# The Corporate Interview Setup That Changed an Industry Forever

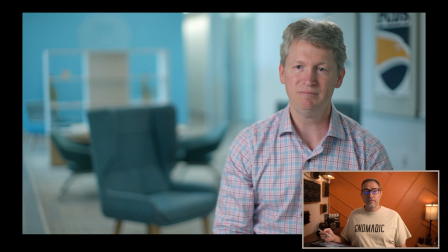The other, if you need to take away lights, if for example, we wanted this to be darker, then our only option is to use a neg, like a black cloth or the same as the bounce that we have overhead,
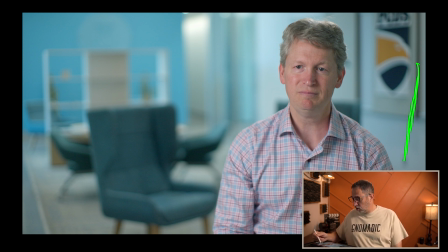and do the same thing, is to get it as close as we can, obviously off camera so we don't see it, but as close as we can to avoid any bounce off of the wall.
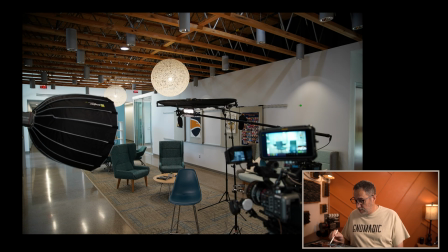And when you look at this room, you can see that there's just white walls, bouncing lights everywhere. So lights is going to come from overhead, hit this wall, and bounce back everywhere, including our subject.
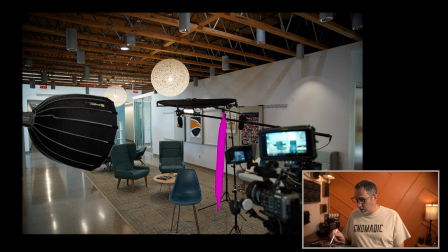And so by putting a neg here, or as close as we can, then we can limit the amounts of bounce that's coming from those walls. It's going to bounce from everything. The floor is going to bounce lights back into our subject.
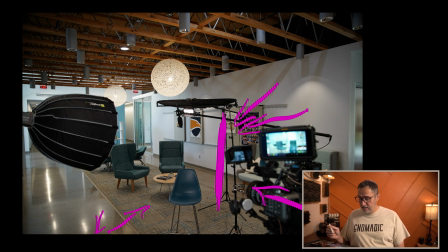Even this wooden table here is going to bounce stuff. It's just really impressive how light works. And when you start using a neg, you can see how much light is actually bouncing back onto your subject.
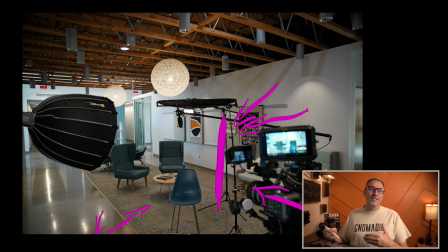So typically, I have a tendency of using the neg more often than a bounce just because I like darker contrast. But in this case, I felt like the contrast was pretty good with our subject for what we were trying to do.
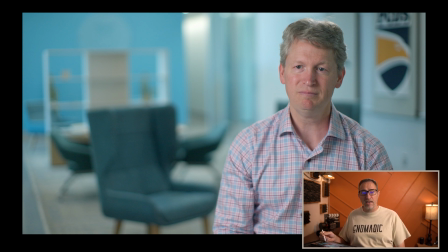So I actually didn't need to add or remove any light. That was about the right amount.
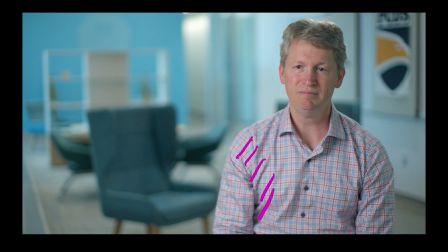You can see it on his shirt too, right? So we have our key side here. That's a little nice and bright and quite a bit darker on this side as well. So that's a good thing. We have a good contrast here. The next and last thing that I do is also set up a backlight, which we see in here a little bit.
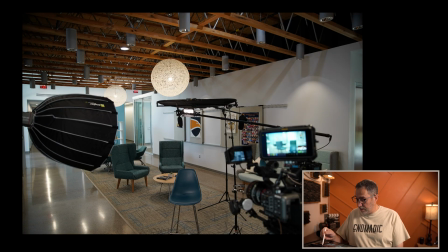Let me show you a different angle. I think we can see it right here.
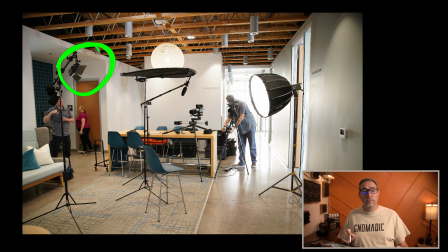So I use, or you can, sometimes you call it an edge light. And really the idea behind an edge light is to create an edge brighter around your subject to separate the subject from the background. And so by using this light and adjusting the intensity, we can then create what we see here, which is,
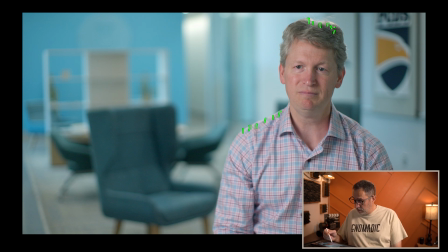obviously we see it quite a bit on his hair, but on his shoulder, you can see it here as well, more on the very edge of it. But it's creating that separation here, and you can see it here, mostly between this background and his shoulders here.
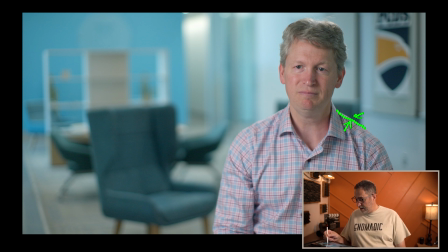So it's this really thin line here, and we have it here, and obviously around his head here, just to separate the two so that they don't blend in. And that becomes very important, especially when your subject is wearing clothes that matches the color of the background.
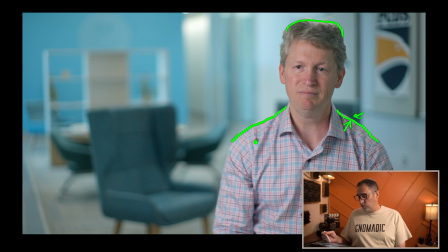Like imagine if he was wearing a black suit and we have a black background, or if he was wearing a white suit, a white shirt, for example, or even a blue one, then it becomes very important to be able to use light here to create that separation,
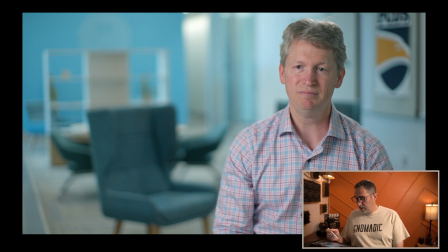or else he would be kind of blending into that background. So that's something that helps a lot. And, there's all kind of different thoughts on the intensity of those edge lights. I typically tend to like a very harsh edge light versus a soft one.
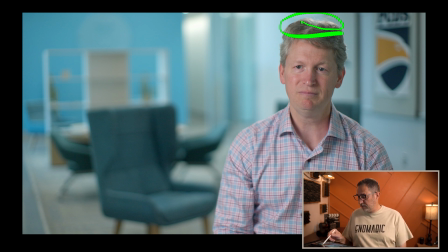You can see again on top of his head that it's pretty harsh. And some people would use the term, hey, a backlight should be felt and not seen. And I'm like, no, a backlight should be seen.
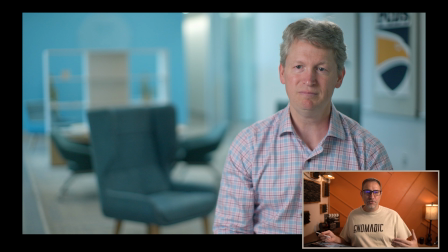But that's for your preferences, your creativity to figure out how much light, backlight, edge light you like. And in some scenarios, I like some a lot softer than this. And in some others, I like them a lot harsher.